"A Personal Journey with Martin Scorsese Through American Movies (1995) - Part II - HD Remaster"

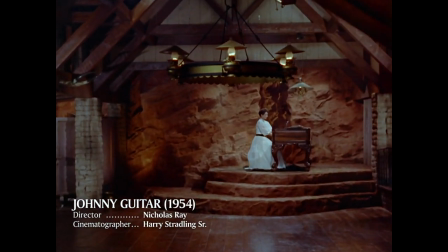(31:35)
The illusionist always knew that color itself can actually play a dramatic role.
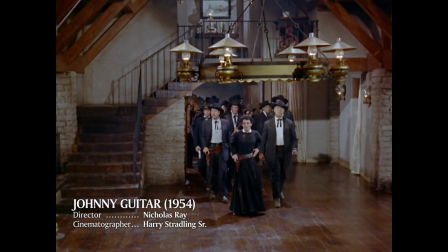(31:41)
This is what Nicholas Ray attempted in Johnny Guitar.
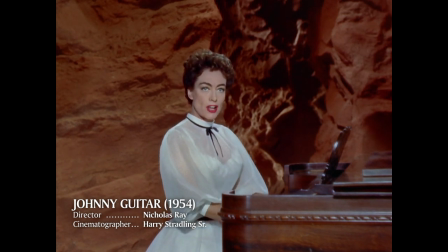(31:46)
Joan Crawford was Vienna.
Are you satisfied they're not here? No!
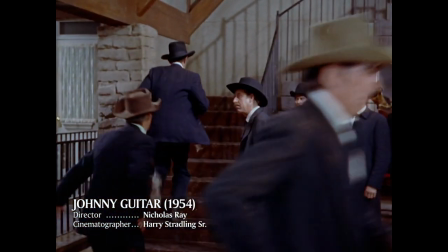(31:51)
The outsider, persecuted by the so-called respectable citizens because of her ties to a band of renegades.
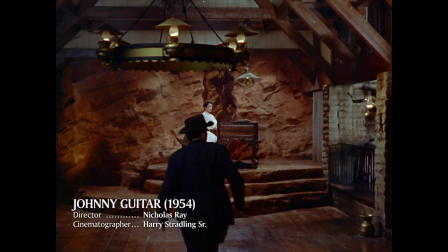(31:57)
In this truly offbeat Western, Nicholas Ray reversed the genre's traditional iconography.
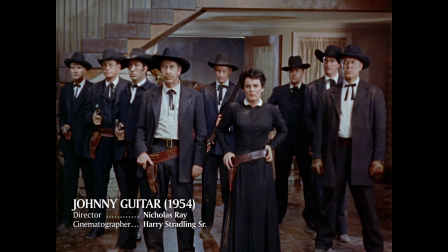(32:03)
Black was the color of Mercedes McCambridge and the Vigilantes, while the outcasts were endowed with rich colors, or even pure white.
We came for the kid and his bunch. I'm sitting here in my own house, minding my own business, playing my own piano.
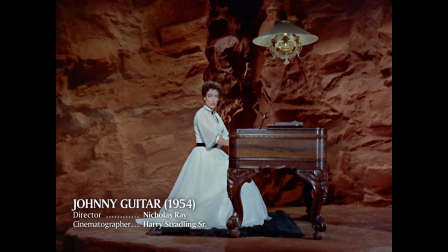(32:18) I don't think you can make a crime out of that.
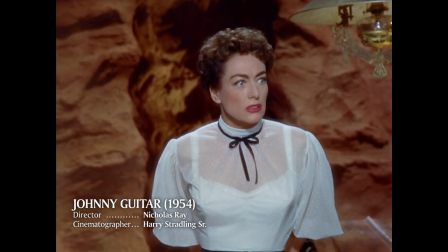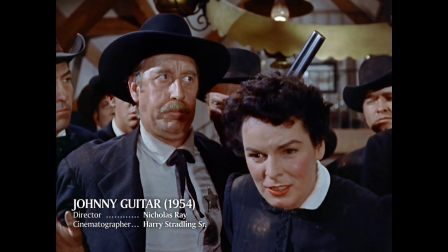(32:30) You're only a boy. We don't want to hurt you. Just tell us she was one of your turkey, and you'll go free.
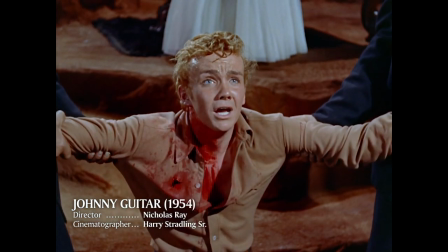(32:38) Come on, turkey, tell us. I'll give you my word you won't hang. What should I do?
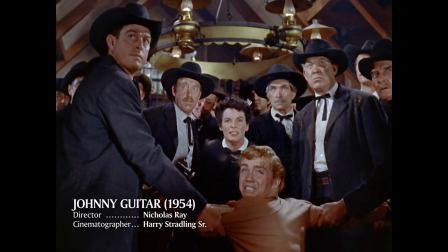(32:46) I don't want to die. What do I do?
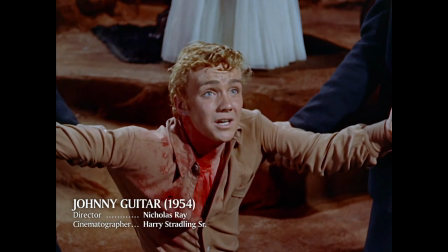(32:51) Save yourself. Well, was she?
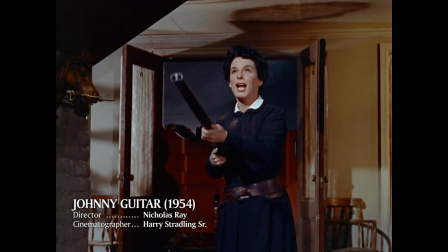(33:00)
You can mirror emotions with color.
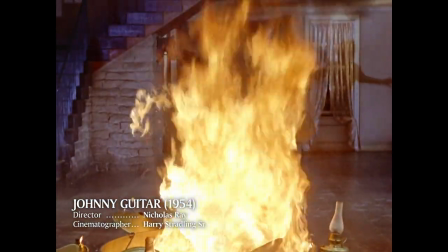(33:05)
Vienna's gambling house was designed and adorned like the set of a Baroque opera. Colors were deliberately distorted or thrown off balance.
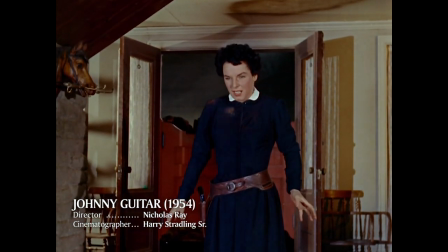(33:13)
Blue was toned down in favor of deep, saturated colors.
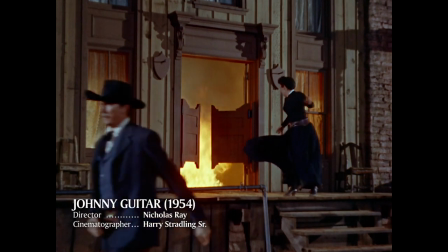(33:18)
When an insane jealousy compels McCambridge to destroy Joan Crawford's palace, the palette alone suggests a fury from hell. Now the size of the screen itself needed to grow. It couldn't be contained. In the mid-50s, it spilled over its boundaries into something much grander. And I still remember one of the great experiences I had in film going back in 1953. I was 10 or 11 years old when I went to the Roxy Theater, and the curtain began to open and continued to open and open on the biggest screen I'd ever seen.
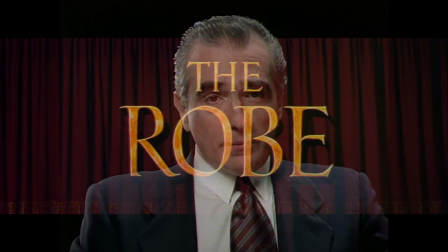(33:51)
It was the film The Robe. It was the first CinemaScope picture, shot in 1953.
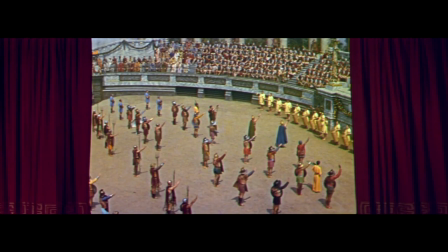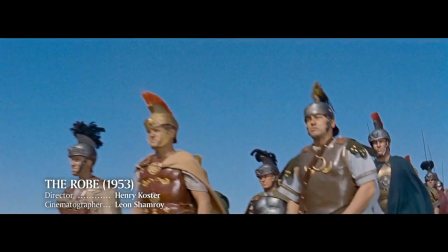(34:02) Robe, master of the earth.
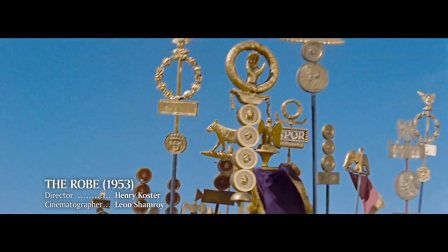(34:06)
Originally, the new aspect ratio was a commercial gimmick designed to give the film industry an edge over its rival, television.
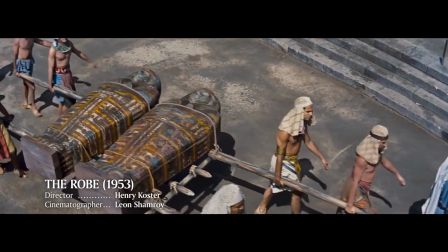(34:12) On the foggy coasts of the northern seas.
Yet many filmmakers resisted the innovation. It's only good for funerals and snakes, pronounced Fritz Lang.
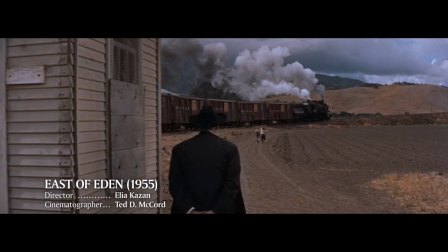(34:25)
It was a new canvas, and directors were put to the test as they learned to master the new proportions.
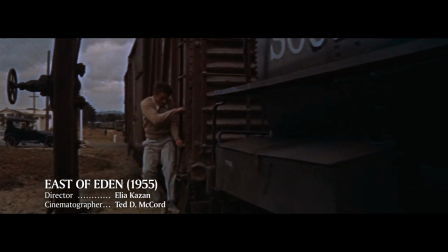(34:35)
At first, Ilya Kazan disliked them.
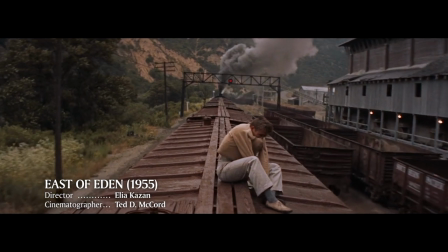(34:39)
But East of Eden showed that CinemaScope could suit an intimate family drama as well as vast frescoes.
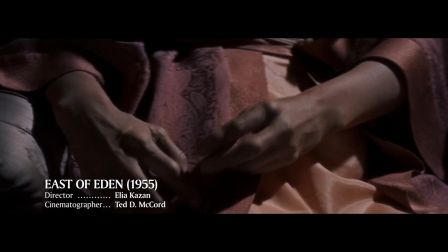(34:47)
You were not limited to landscapes or processions, horizontal lines or diagonal movements.
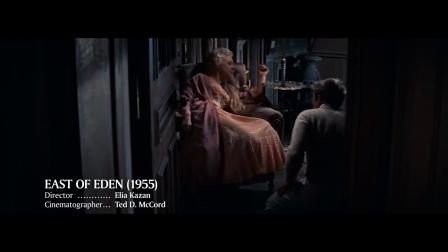(34:54)
Watch how Kazan plays with the configuration of his set. When James Dean dares to enter his long-lost mother's bordello for the first time.
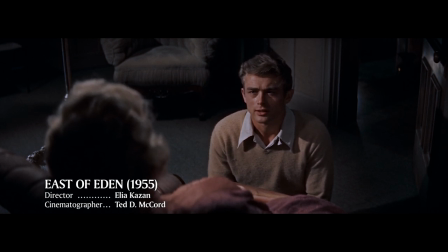(35:07) let me talk to you? Please. I gotta talk to you.
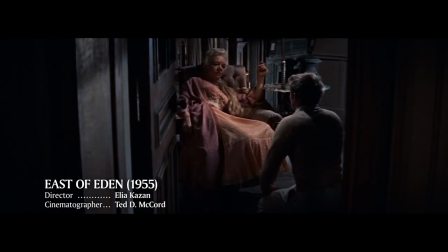Joe! Joe! Get out of here. Joe!
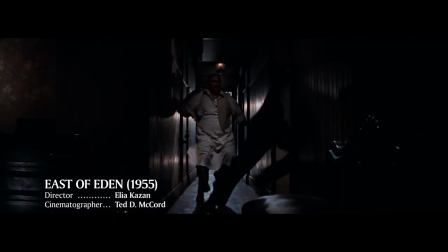(35:25) Tex!
Actually, Kazan combined the old and the new proportions in his composition,
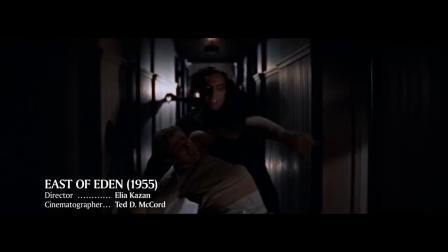(35:34)
introducing narrower frames, such as doorways and corridors, within the wide format itself.
I want to talk to you.
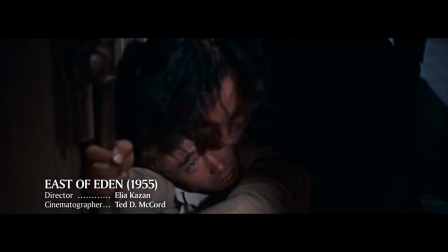(35:41) I want to talk to you.